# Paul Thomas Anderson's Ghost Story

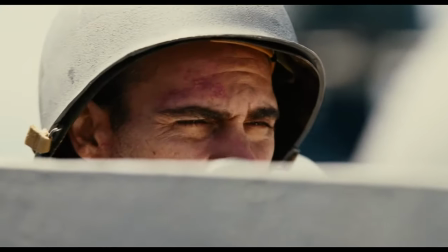So when the movie opens with this shot, the only thing we can assume is that we as an audience are now traveling to another time and place.
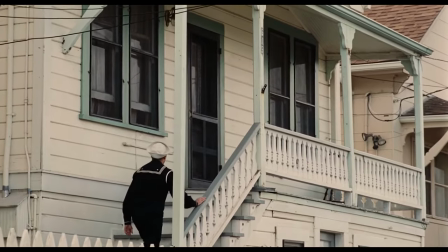When we see it again, we've learned that Freddy regrets leaving to go to war because he abandoned a relationship with Doris.
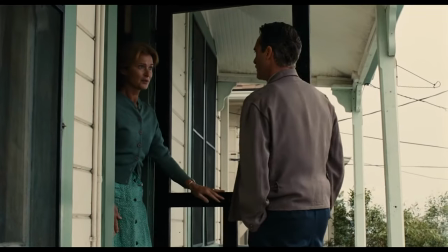The last time we see this shot is right after Freddy reconnects with Doris' family and accepts that their ship has sailed.
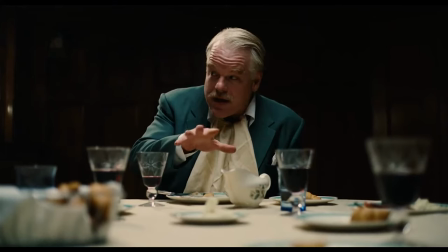This is a great way to structure a narrative, and when a movie has a lot of ideas going on under the surface,
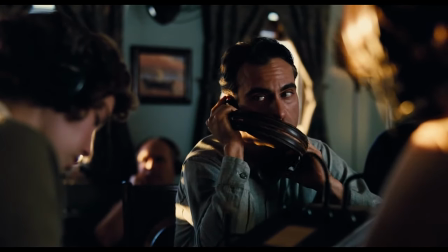it's valuable to have a technique like this to help ground the audience.
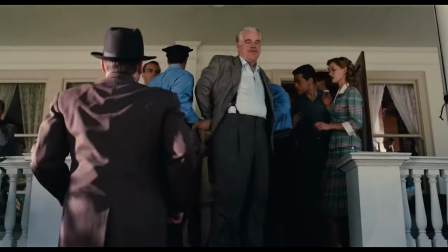And so the movie becomes this meditation on civil people like Lancaster Dodd and people who are animals like Freddy Quell.
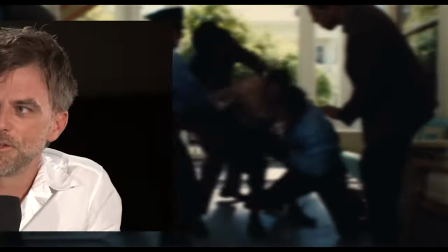Dealing with opposite characters is familiar territory for someone like Anderson.
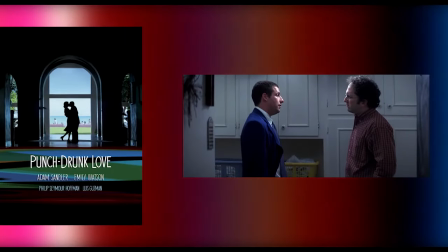We see a similar dynamic appear in Punch-Drunk Love, where Barry Egan's nervous,
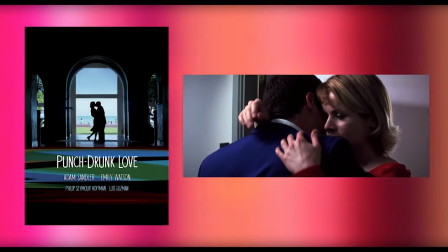bottled-up energy plays well against Lena Leonard's calming, empathetic embraces.
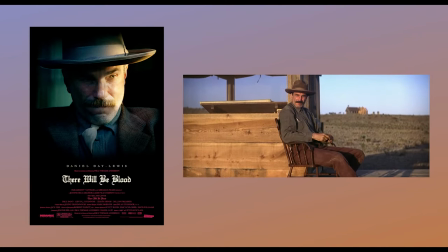In There Will Be Blood, I cannot think of two professions more opposite than a ruthless oil man and a small-town pastor.
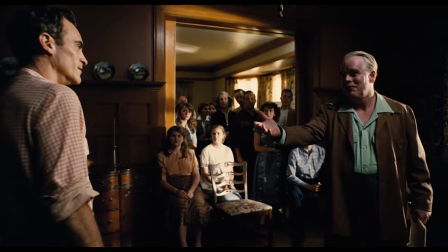And while on the surface they are opposites from one another, the Master and Freddy form a comfortable dominant and submissive bond,
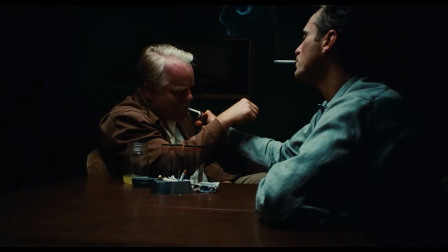and the more their friendship grows, the more they exhibit each other's character traits.
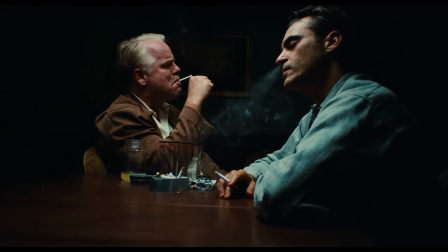Throughout the film, we can watch Freddy become a little more civilized,
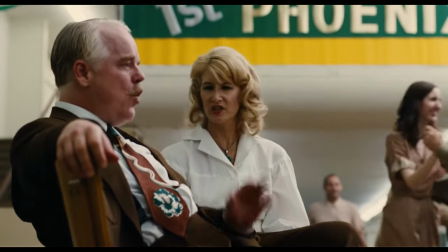while Dodd has these explosions of anger whenever his philosophies are questioned or ridiculed.
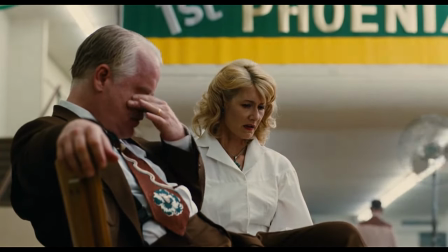This motif of animals appears throughout the movie. You get the title, for one thing.
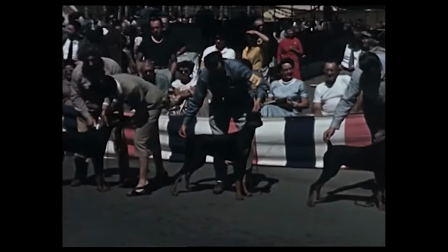Masters take in wild animals and domesticate them, which is Dodd's desire for Freddy in a nutshell.
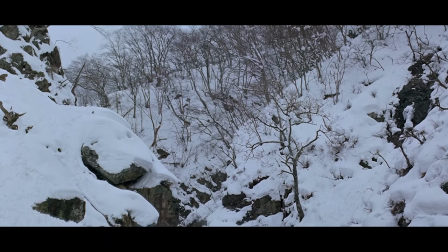Joaquin and I were always talking about apes and animals and things like that for his character in that film, and I showed him the first shot of Brock.
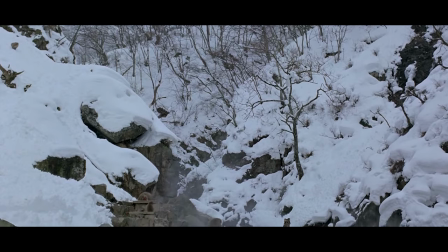I don't know if anybody's seen it, it's gonna be boring, but there's a great shot of it. Good, all right.
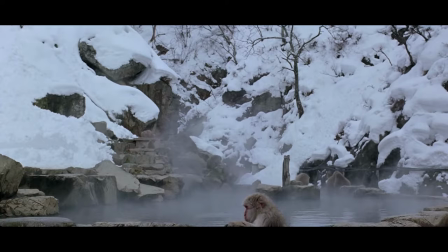I remember the first shot, it's a monkey, sorry, it's a monkey in the snow, and he's falling asleep.
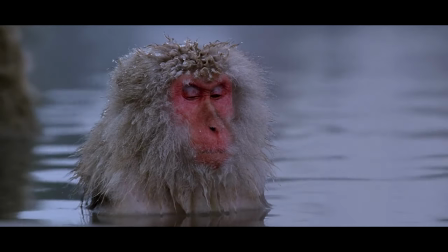It's just, and it's really, it must take like two minutes, you know, just to stare at this monkey slowly falling asleep and it is absolutely hypnotizing.
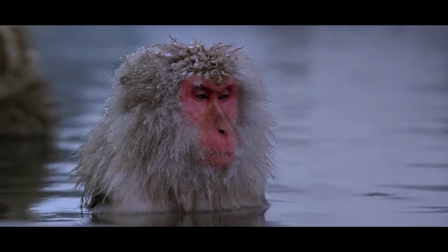One of the best things I've ever seen and I showed it to him one day and I said you know and he just loved it too.
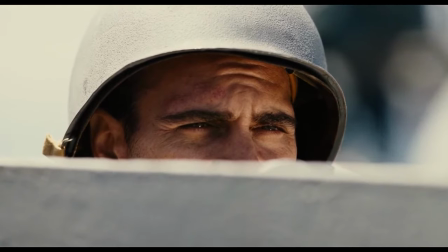I said let's try and do that. And there are so many other things in this movie that lead back to this idea but I just want to focus
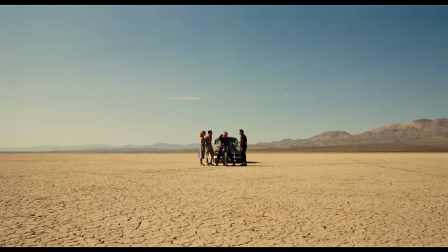on one scene in particular where they're in the desert in Arizona playing Pick a Point. The game, if you could even call it a game, is pretty self-explanatory.
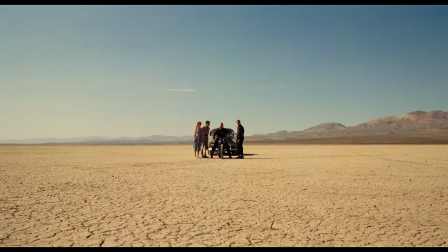You pick a point and then ride out to it.
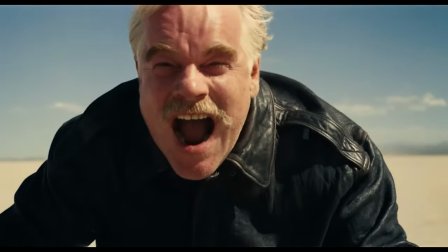So Dodd picks a point, he rides out, whoops and hollers, and then rides back.
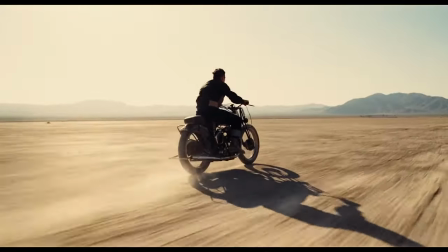Freddy gets on and he rides out to a mountain on the horizon, like really far away.
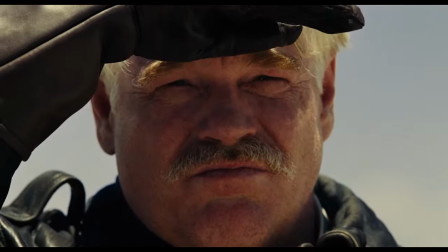After a while, the master starts to get nervous.